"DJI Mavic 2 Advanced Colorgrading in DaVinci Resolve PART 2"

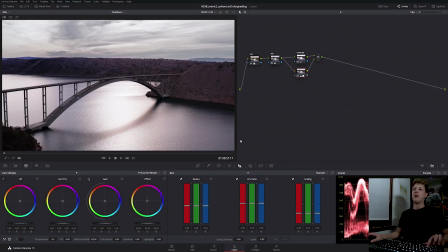16:45 Before and after. It's looking a lot better, but I'm sure I'm gonna get back to this node in particular once I finish my look. And I also have to track it, but I'm gonna do that in the later stages of grading.
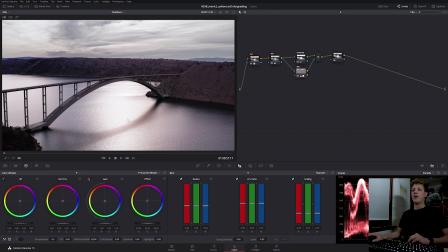17:01 I'm just gonna work on this particular framing for now, because this shot has a lot to offer. Now I'm gonna work on this reflection in the sea, just make it pop a bit more and make it overall a bit more interesting.
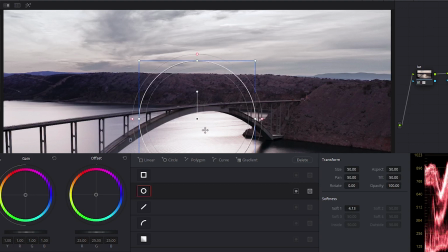17:21 The first thing I'm gonna do is I'm gonna add a circular power window.
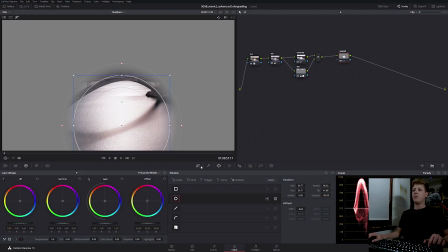17:32 Alright, and then I'm gonna do the same thing I did before.
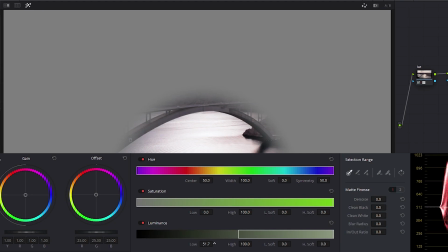17:35 I'm just gonna deselect the darkest parts of the image. Alright.
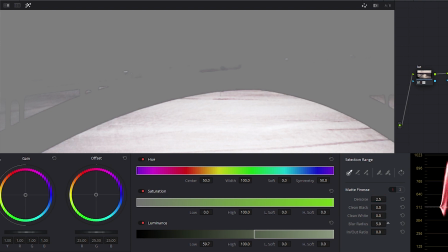17:48 Denoise, blur, in and out ratio, and maybe clean the blacks just to get rid of these spots right here.
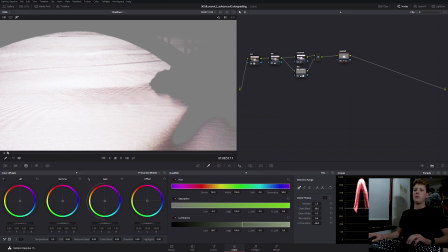18:06 Alright. Maybe blur it a bit more. Okay.
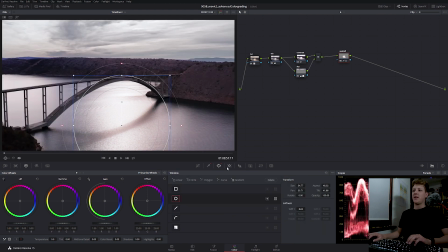18:17 Now firstly, I'm gonna track this, but I'm gonna track it manually, because I already know once I hit track, this power window will stay right here.
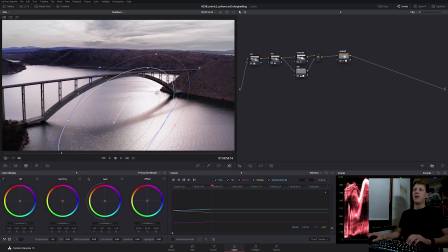18:27 It will look at this reflection of the bridge and the bridge itself, and it will not move with the reflection of the sun.
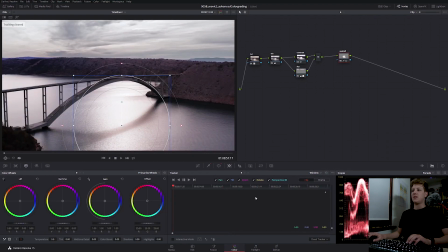18:37 Alright, let's reset this and go to frame.
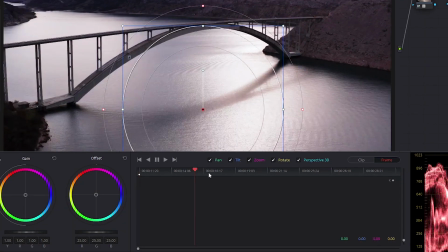18:41 I'm gonna add a new keyframe and then just manually jump around the shot
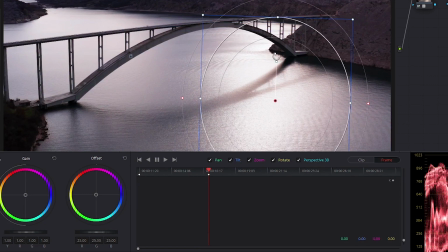18:49 and adjust my power window.
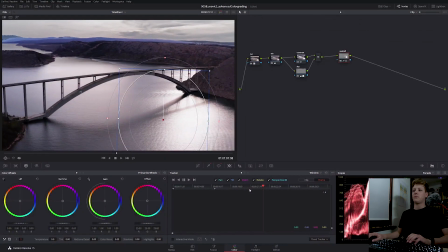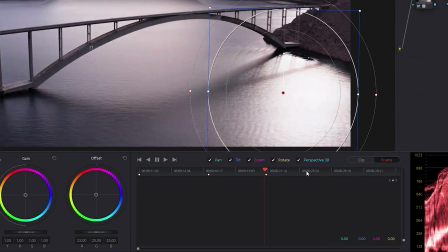18:56 I was flying the drone quite calmly when I filmed this, so I can get away with just a few keyframes.
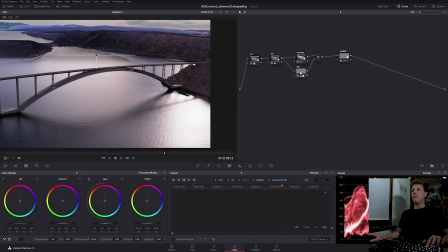19:04 And here we can see the sky node bleeding in because it's not tracked, so we're just gonna disable it for now.
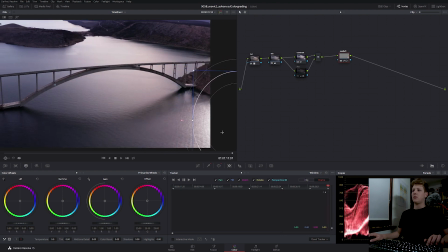19:13 Alright. Okay.
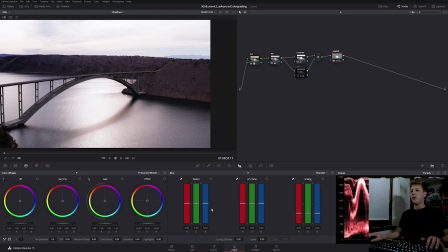19:17 So the first thing I'm gonna do is I'm gonna introduce some sharpening and some mid-tone detail.
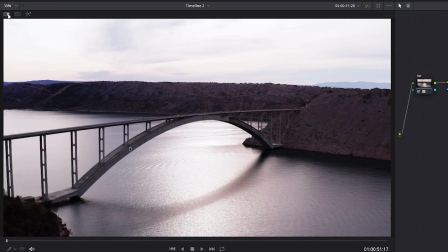19:28 Before and after, already looking much nicer. And then I'm gonna work on the curves.
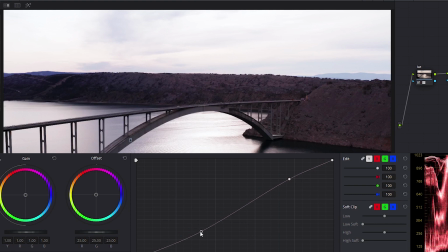19:36 I'm gonna darken the reflection just a bit,
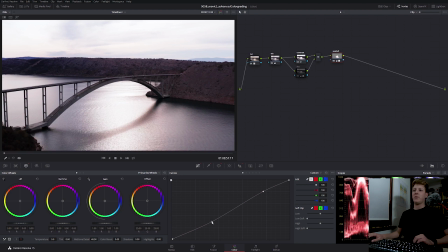19:41 but I don't want to go overboard because it will be quite obvious that we did something with it, as you can see.
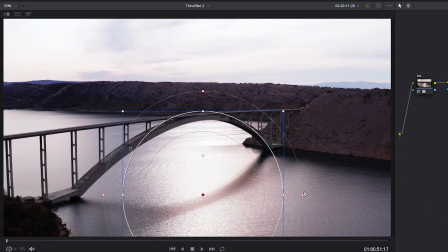19:49 Okay, let's soften this up a bit more.
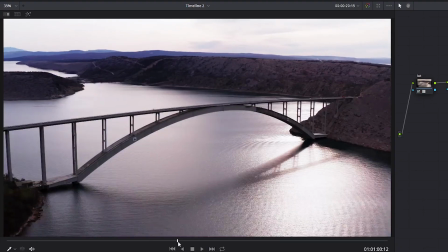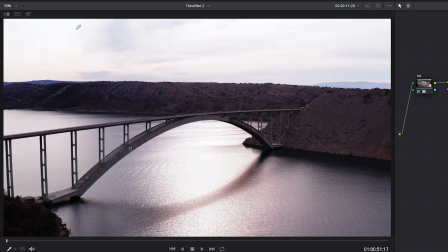20:00 Alright, and I'm gonna highlight this, and as you can see,
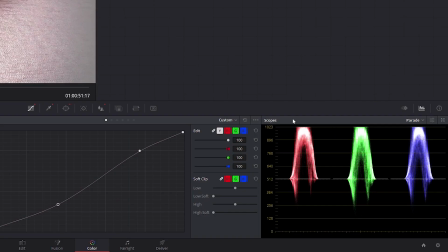20:06 the footage is clipping in the reflections.
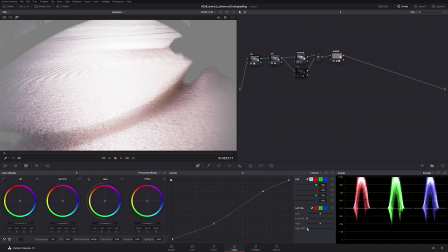20:10 So we're gonna go into the soft clip section and move the high soft just a bit. The high soft works similarly as if you were to take this handle and lower it down,
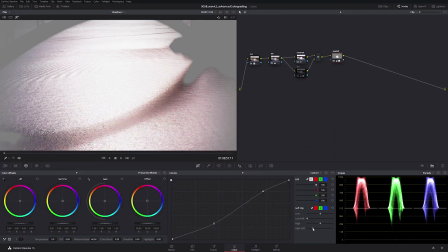20:25 but it just creates a nicer look overall as it's not that harsh.
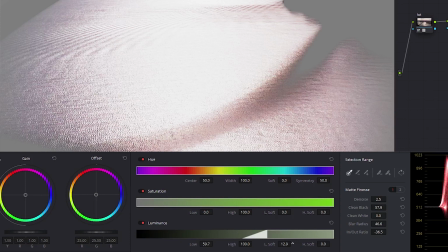20:33 We can fix this a bit.
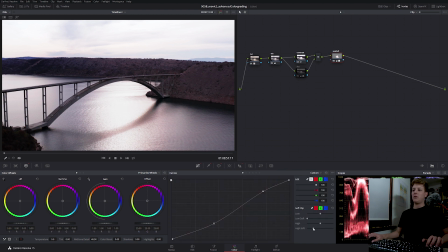20:39 Okay, looking much better. I'm gonna lower the high soft back just a bit. Alright, so now let's desaturate our image a bit to get it towards this clip.